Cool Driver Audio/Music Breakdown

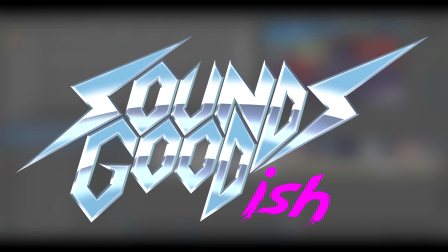Hello there. It's been a while, hasn't it? I'm back with another one of these audio breakdowns for my newest cartoon.
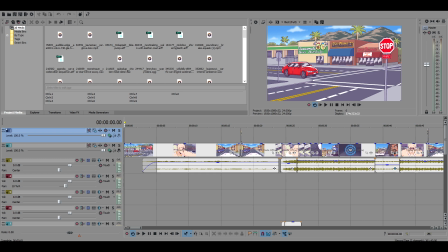It's called Cool Driver. I'm super proud of how this one turned out. My buddy Kellen absolutely blew the doors off with the animation. It's got Misha Mansour in it. You should go check it out. I'll put one of those little YouTube tab thingies at the top so you can click off and watch that first, because you gotta have your dessert before you eat your dinner.
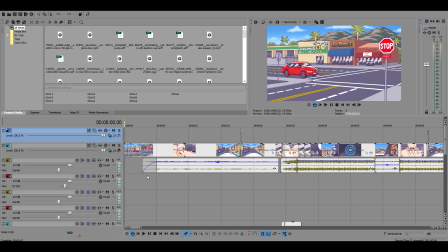If you've already seen it, or you chose not to watch it because you're an asshole, welcome. I recommend putting on headphones if you got them. Other than that, let's just get right to it, and I can show you how I did the audio for this one. So this cartoon deals a lot with cars, and my first bit of advice,
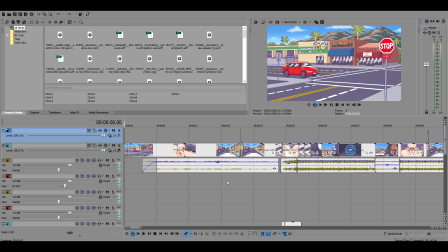if you're going to do a cartoon that has to do a lot with cars, is just don't. Unless you have some way of doing your own Foley, they are the biggest pain in the ass thing that I've ever done sound effects for, hands down.
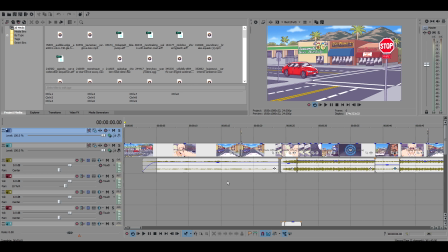Everything's got a ton of background noise. Every engine sounds different, so you can't mix and match sound effects and splice things together. They're always from different distances. They've always got kind of different... It's just a pain in the ass. Finding the sound effects for this one was so hard.
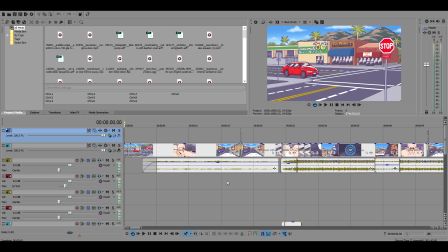Luckily, this thing kind of has music thumping over the whole thing, and I did do the music for this, but we'll get to that later.
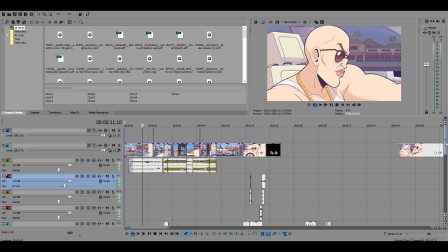So, tip number 2 about doing a cartoon about cars is just don't keep anything organized. Just kind of like throw it mix-matched into piles and wads and make a billion tracks and don't label them.
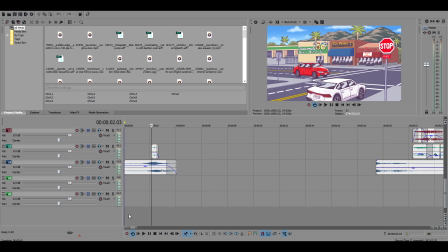I think that also helps. So, where to start even? I guess we just start at the beginning. So we got just like car sound effects.
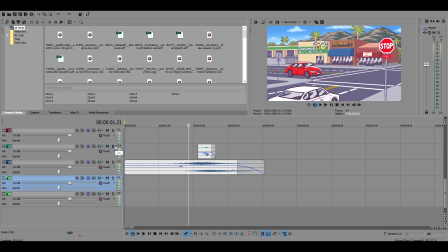Basically, this was just a lot of looking. With the car stuff, it's just because you can't put two on top of each other for too long, because they all have background noise because they're all outside. So this one was just like a little skid.
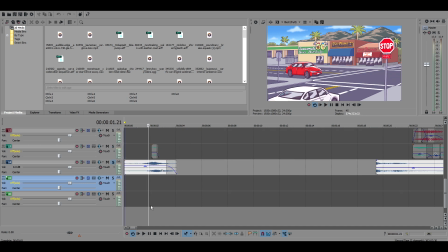This one was, this is like the meat of what you hear here is just all this one sound effect.
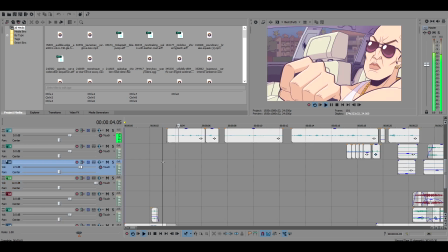Then we got some voiceover.
I am really, really cool at driving.
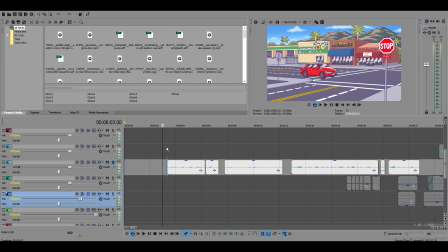So very, very kind of heavily like reverby voiceover because it's all in his mind and his thoughts.
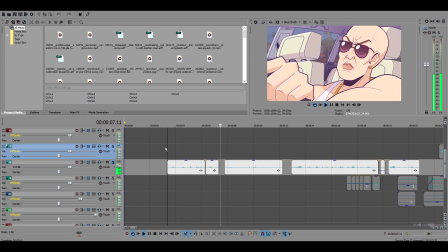I am really, really cool at driving.
And when I'm on the... very compressed, very reverby, very kind of...
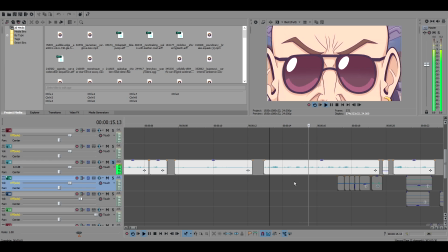As I understand one thing about... standard, straightforward stuff.
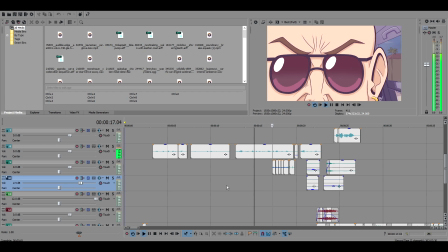Thing about doing cars that nobody else does.
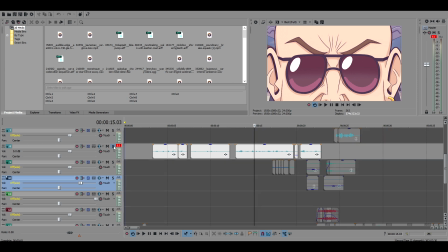So this was a nice little detail that I liked that I did.
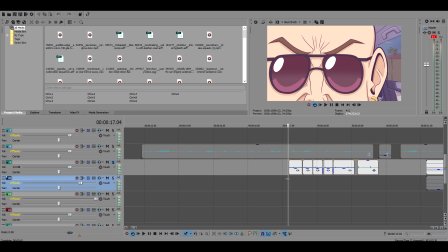Is I've got, like obviously like a blinker sort of thing here that I timed up to the animation.
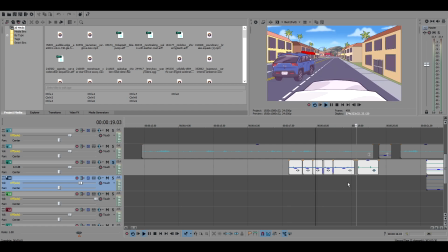I made it get like a little bit louder when it zooms in. And then the last one, I actually took the sound effect and I put it on the track
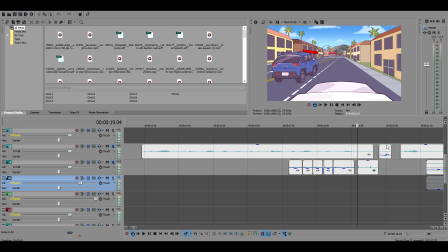with the compressor and the reverb that he's been like speaking on. So the last tick kind of has like this internal like, oh, it's in his head kind of thing going on.
That nobody else does.
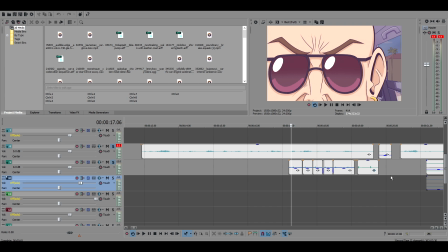So it gives it like this kind of like pin droppy, like ominous sound. I don't know. I thought it was cool. It's not all that profound, but it's neat. I just have this kind of like big thumpy.
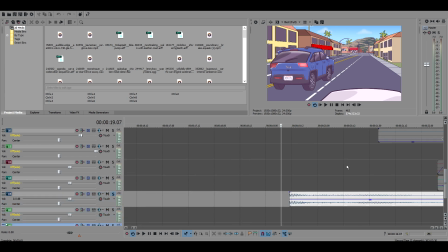For dramatic stuff, sound effects like this are super important. Just weird like risers and hits and things like that.
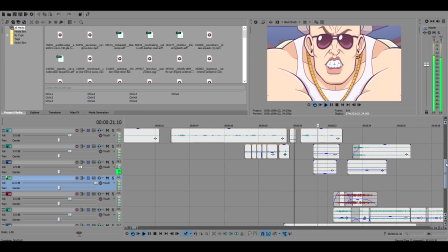Traffic is a race.